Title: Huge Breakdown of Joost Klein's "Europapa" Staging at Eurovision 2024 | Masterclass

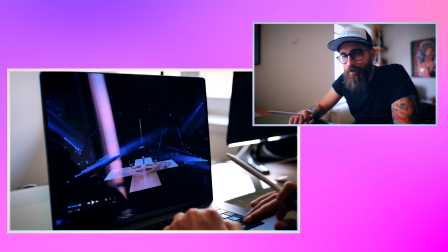8:15 The lights are making the sound, you know? Like, they don't, but this is how it feels.
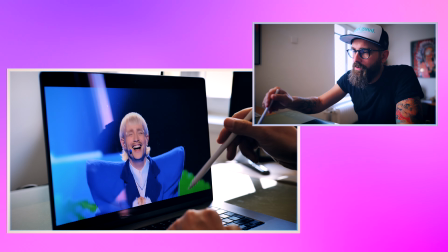8:24 All the accent is here.
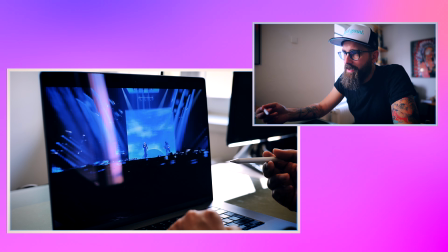8:31 The beat, strobo, and then we go dynamic. Fast cameras, very fast cameras.
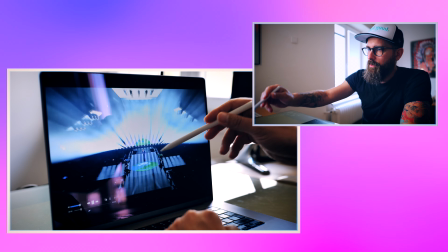8:37 Look how fast it is. So we have one crane. This is very fast movement.
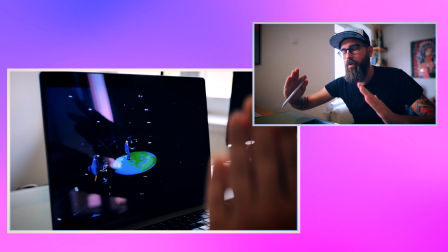8:44 And then you have beats, also supported by those lines. They put all those box lights to create kind of a roof.
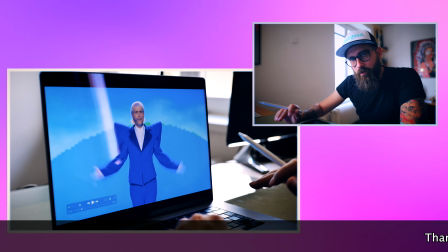8:54 And if you don't see the beat, he is doing the beat by walking, you know, so you're always in the tempo.
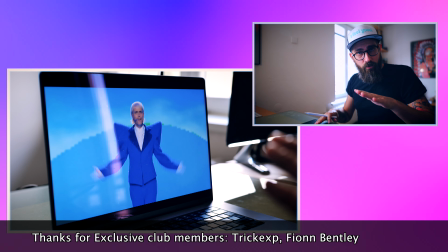9:00 There is nothing what disconnects you from the song. It all makes sense all the time.
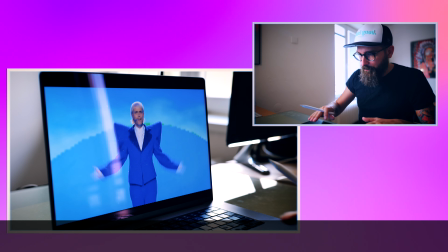9:05 All the time you are in the tempo, all the time during this song, you can feel the motion.
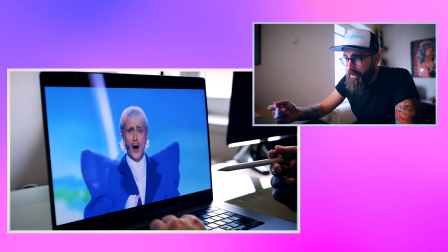9:11 It's never stop.
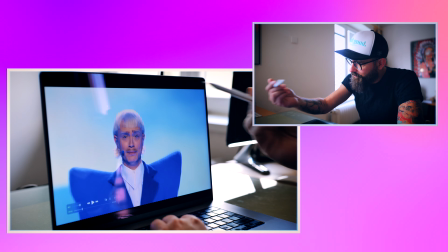9:16 The train is coming.
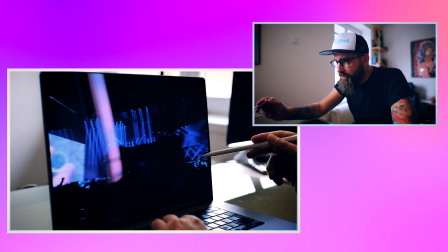9:20 Again, with the sound. And again, fast camera movement. The choreography.
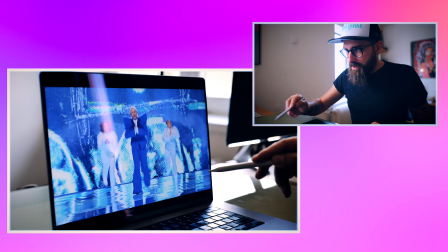9:29 The good thing on this, that he is so extravagant and so charismatic that they don't, even they are white, they don't take his attention, because this is,
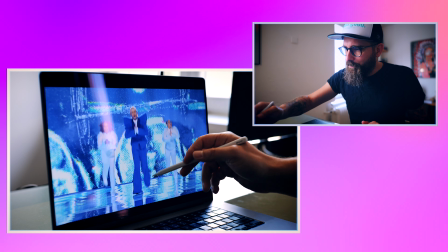9:38 he's very tall, but also he looks dominant,
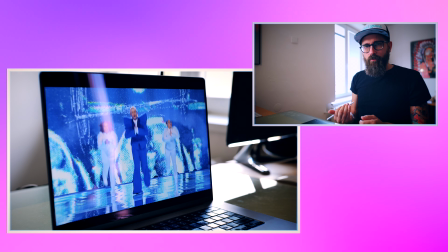9:43 also his position is a little bit in front of them, so you don't mind them,
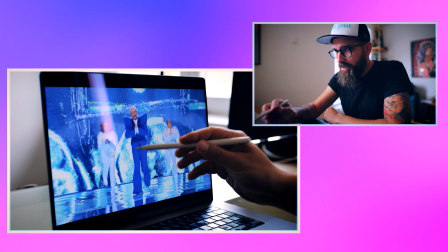9:48 but they are just not making the empty space, the dancers over there. also it's a little bit kind of bizarre.
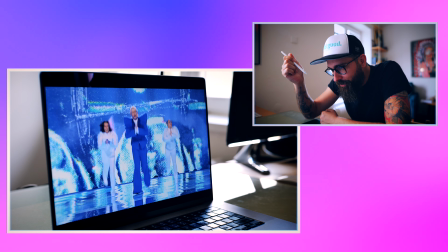9:55 They play this kind of nothing kind of connects anything together, but in a way that everything fits together, it somehow makes absolute sense.
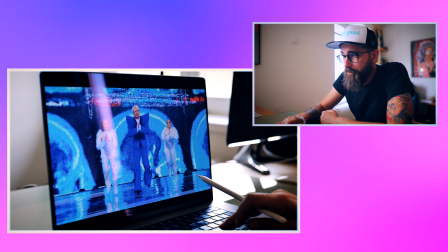10:03 Also, this is because of the color usage, blue and white. And they dynamize the picture in here, even as
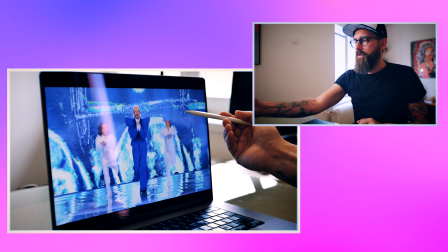10:13 it's static, like the static camera, but this graphics behind, like dancing, creating the strobo.
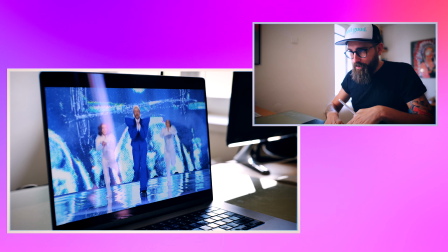10:19 They are doing the beat, supporting it. Then you don't need more, it would be too much.
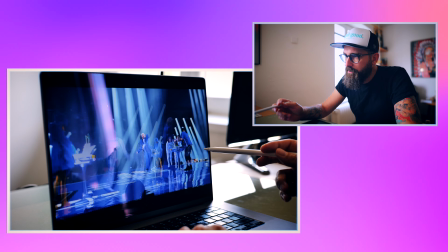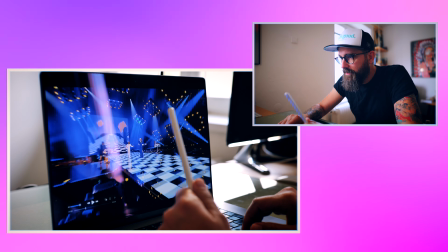10:32 The editing again. Oh, here.
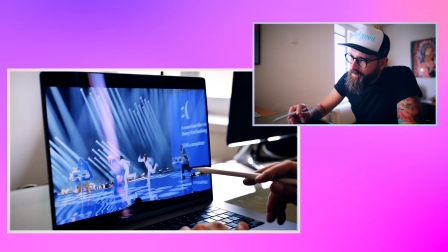10:39 Accenting. It's visually pleasant, and also what they did in here.
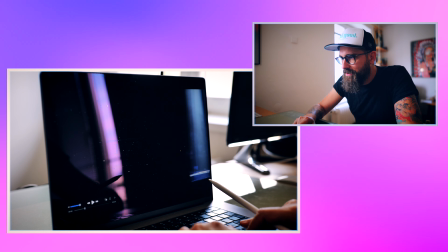10:45 I love it when they use this as some column, or it's a maybe graphical effect that this transition.
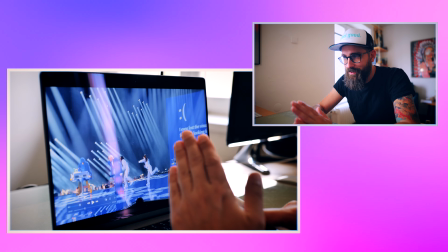10:55 Hard to tell if it's like perfect masking or it's a graphical effect anyway.
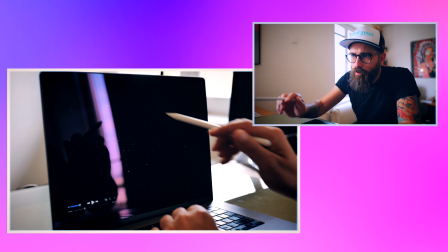10:58 It's even if it's a transition, which probably it might be, even though I can see some light in here, so maybe it went through something.
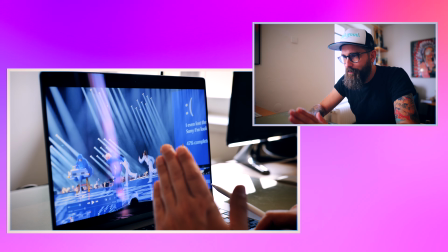11:07 It's the edit is done perfectly. Boom, another camera. It's not the same camera, you know.
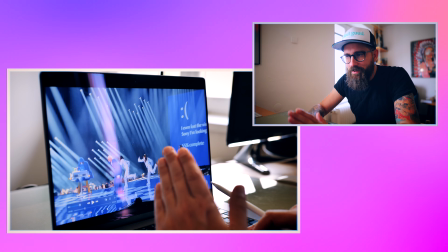11:11 And for you, this dynamics for the eyes are extremely pleasant.
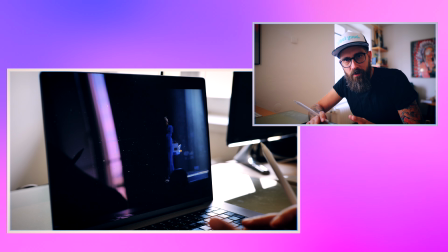11:17 This is the difference between doing random edit and a proper, very planned editing.
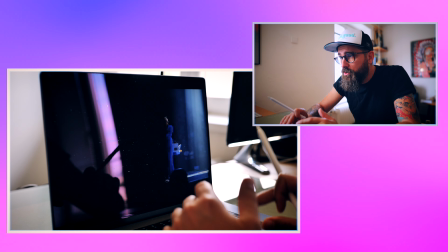11:24 And you can tell the difference if you compare. Because this is those little details are the things which makes you still in.
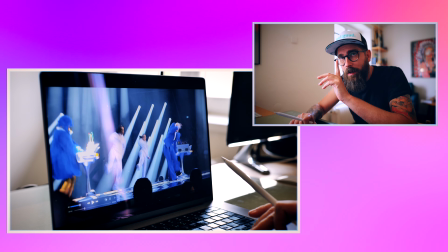11:32 Because also the sound accent this.
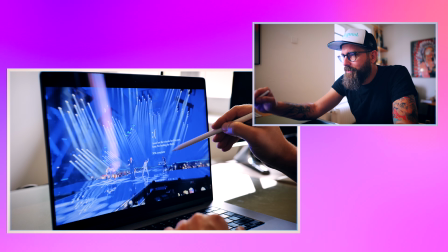11:38 Not really in here. Those are details in the screen. The funny thing is about that.
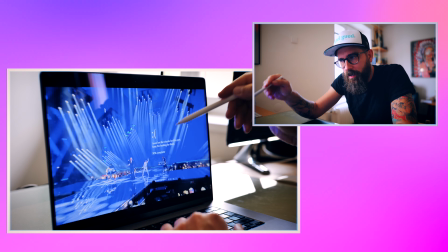11:43 I probably won't ever pay really that much attention for those.
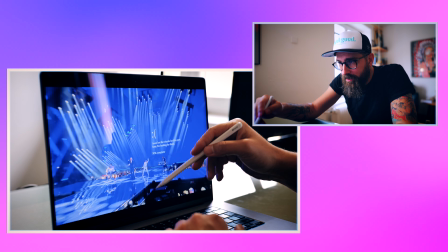11:49 And this is actually good that they don't take your attention from what's happening over here and him.
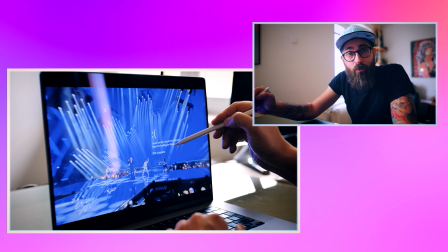11:54 It's more like if you would like to see. It's also here. More likely, it gives you the vibe of the era.
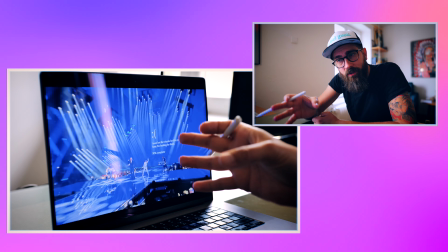12:00 It gives you the vibe. It's not asking for the attention that much, even though somebody thought about it.
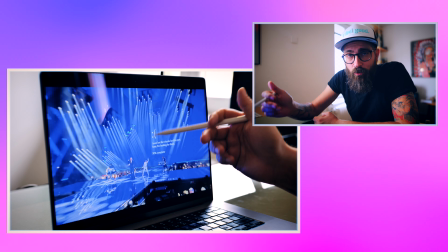12:05 Those details are there. But because, of course, most of us don't understand the language.
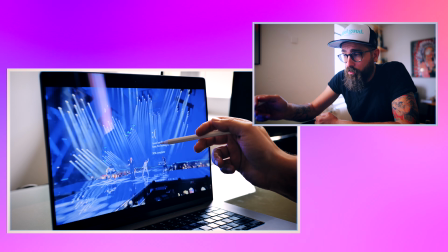12:10 He's singing it in Dutch and also German. It doesn't matter.
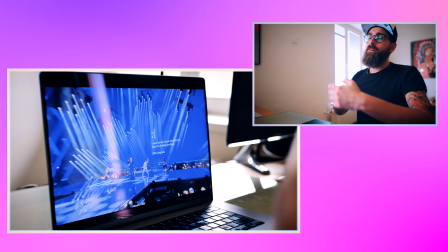12:15 This is, of course, in English. But the reminiscence, it's more likely, give me the vibe.
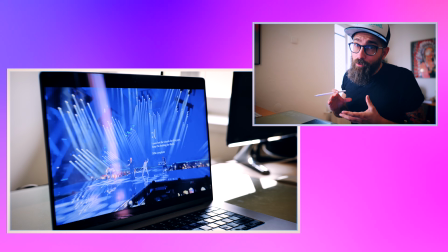12:20 All the pop culture, all the culture of 90s, let's put it over here.
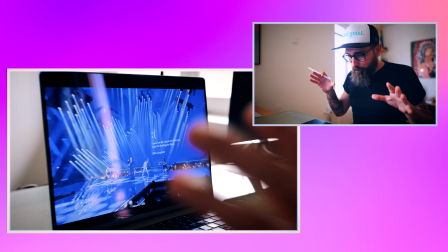12:25 But you just focus on the whole picture all the time, and the whole picture really works.
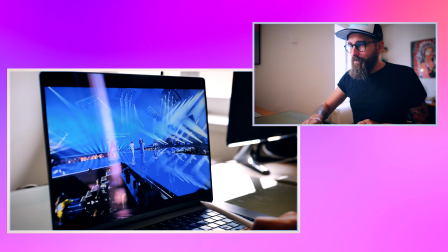12:33 You have this crazy stuff, and you know, because it's you already in the game of this bizarre,
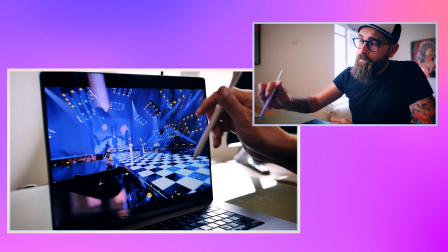12:40 let's say, in a good way, that they put all those roads over here.
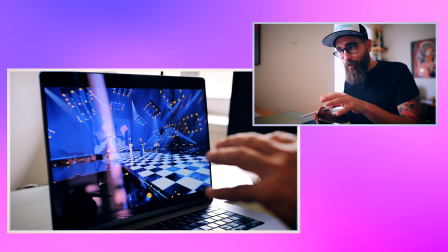12:46 It's dancing, but now in this moment they're in the situation they can do whatever on stage,
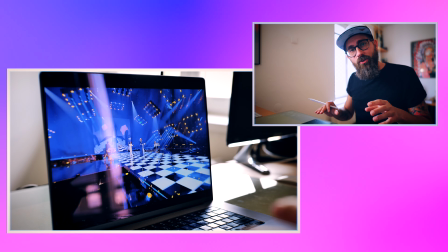12:52 and you take it because you take like whatever can happen on stage, and even though it makes sense or it doesn't make sense,
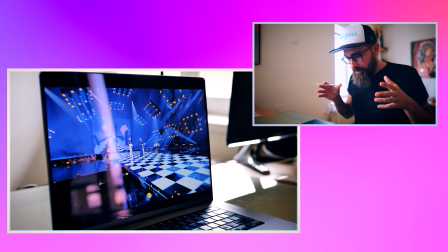12:58 it makes sense for you. They sold you the product the perfect way that they can basically do whatever on stage, everything.
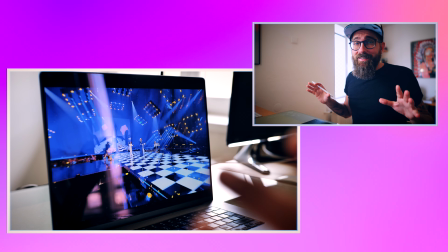13:06 And you don't question it, you won't question it. It just makes simply sense. And this is amazing marketing.
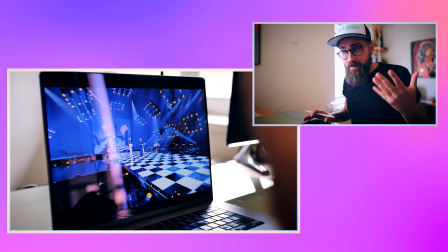13:11 This is amazing marketing in a good way. I'm not making it as something wrong, because this is how you can also do it.
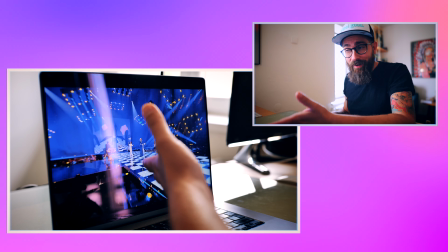13:19 Instead of trying to be concrete and so on, even they made you the face, this will be crazy.
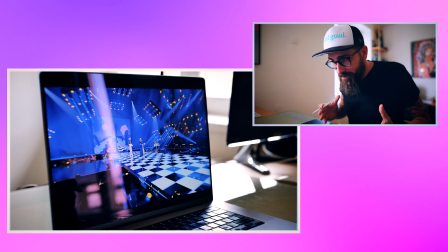13:26 And when your brain accepts this, whatever. But they do it perfectly.
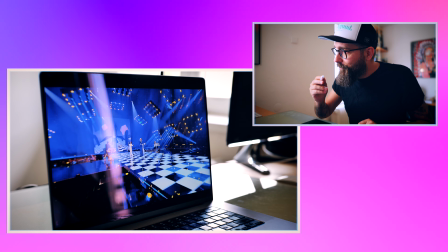13:32 They also use, you know, there's so many some interesting stuff.
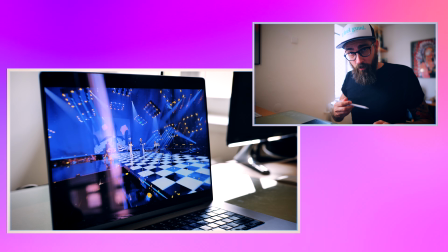13:37 They're using the EU flag a lot, which is blue and gold stars, right?
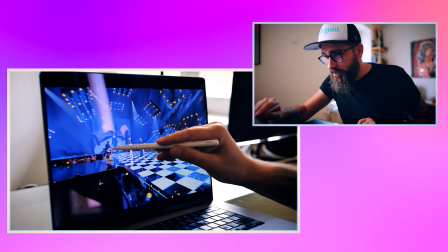13:45 This is what also those lights are doing, basically simulating what the chicken has on the costume.
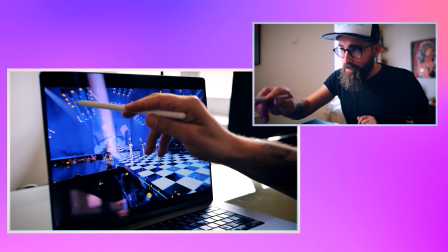13:53 12 flags, 12 stars. They're actually not 12. Actually, 1, 2, 3, 4.
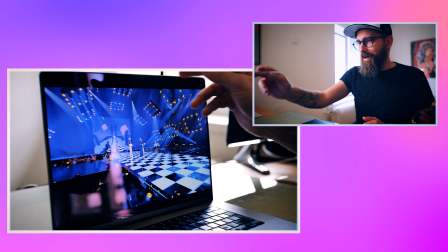14:00 5, 6, 7, 8, 9, 10, 11, 12, 12, perfect. So they are actually, this is like a very nerdish detail.
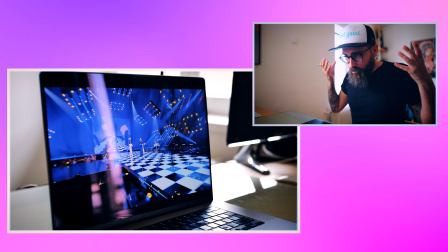14:05 It's not that important, but in the whole picture, somebody really thought about it about those details, you know, they are present.
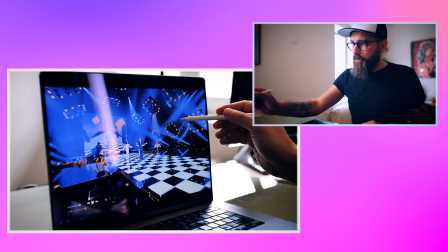14:15 And also those, the beat lights are those ones.
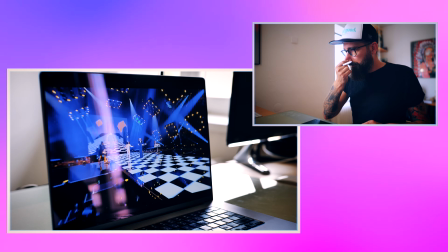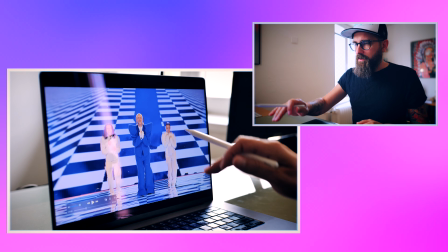14:27 But you already thought, I like this edit. They are on the wide shot, and then on the other one they go on the close up.
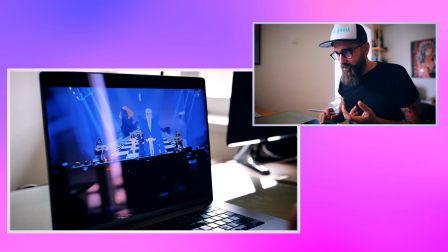14:37 Another close up. Three shots in 2 seconds. And I love this shot because this is very pointed out with the chicken.
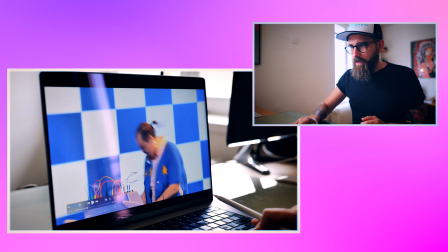14:47 He's normally doing nothing, you know, but on this in this moment he's more interactive,
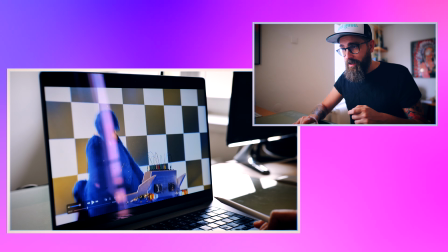14:52 and also there is one more moment where the chicken is interactive, but then when you're looking at it more times,
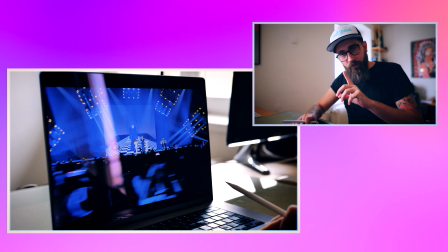14:57 he's basically doing still the same things, but on those specific moments the chicken does something different, you know, and you can see it.
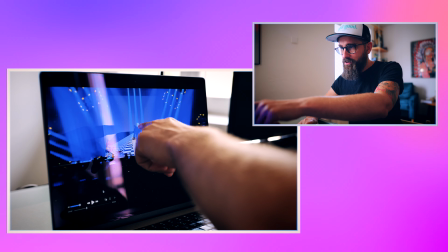15:05 You don't even mind that the graphics change because it's changed on the exact beat.
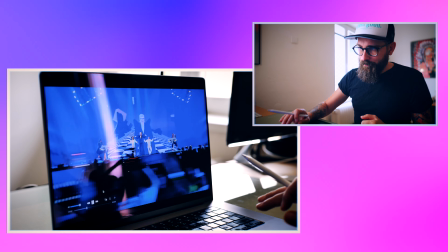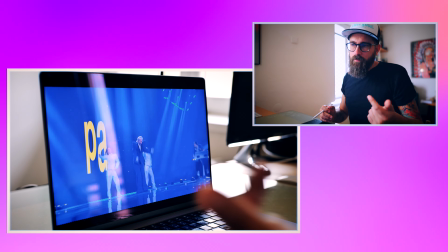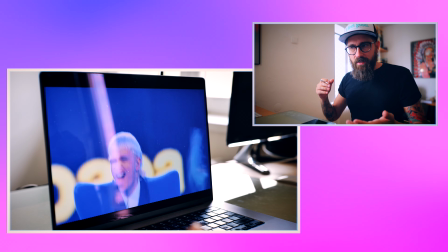15:19 Everything is accented in the right way.
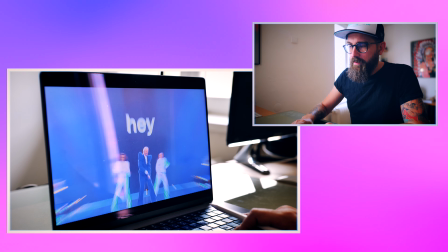15:25 Only this I don't like that much, that I cannot hear you, that it a little bit loses dynamics, but this is a big breakdown, you know.
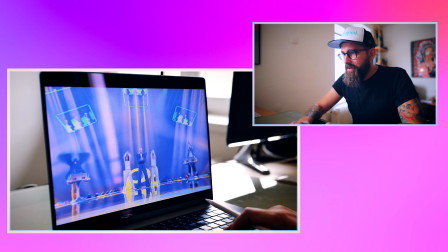15:33 And here again, get it.
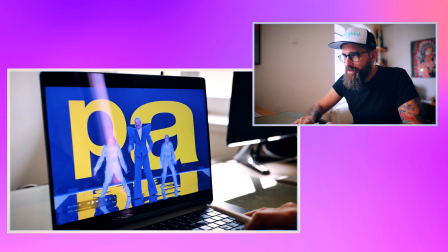15:36 Europa choreography, all of them, also the graphics, also the lights, do exactly what you need them to do.
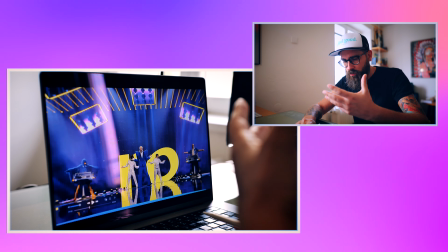15:44 So your brain again, everything is connecting to sound, to vocal, to visual.
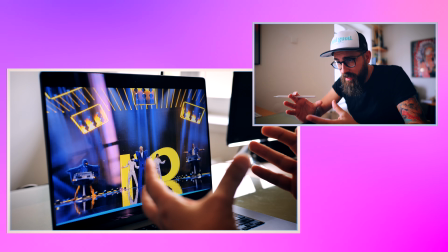15:51 It's like one thing, doing the same exact thing at the same time. Important, interesting.
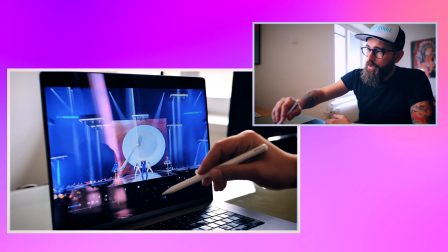16:01 They also put the lights a little bit more down, and they are not level as a row, they are more flat, they are more flat.
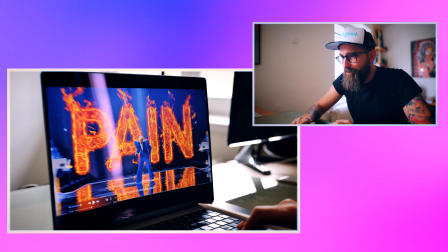16:12 And this is like simple detail in graphics, but I love this. This is something I like.
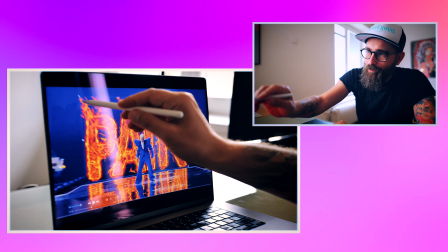16:18 This is nerdish again, but I like that, you know, this, they use something like you're
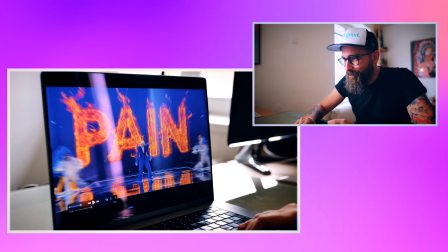16:27 manually transforming the scale.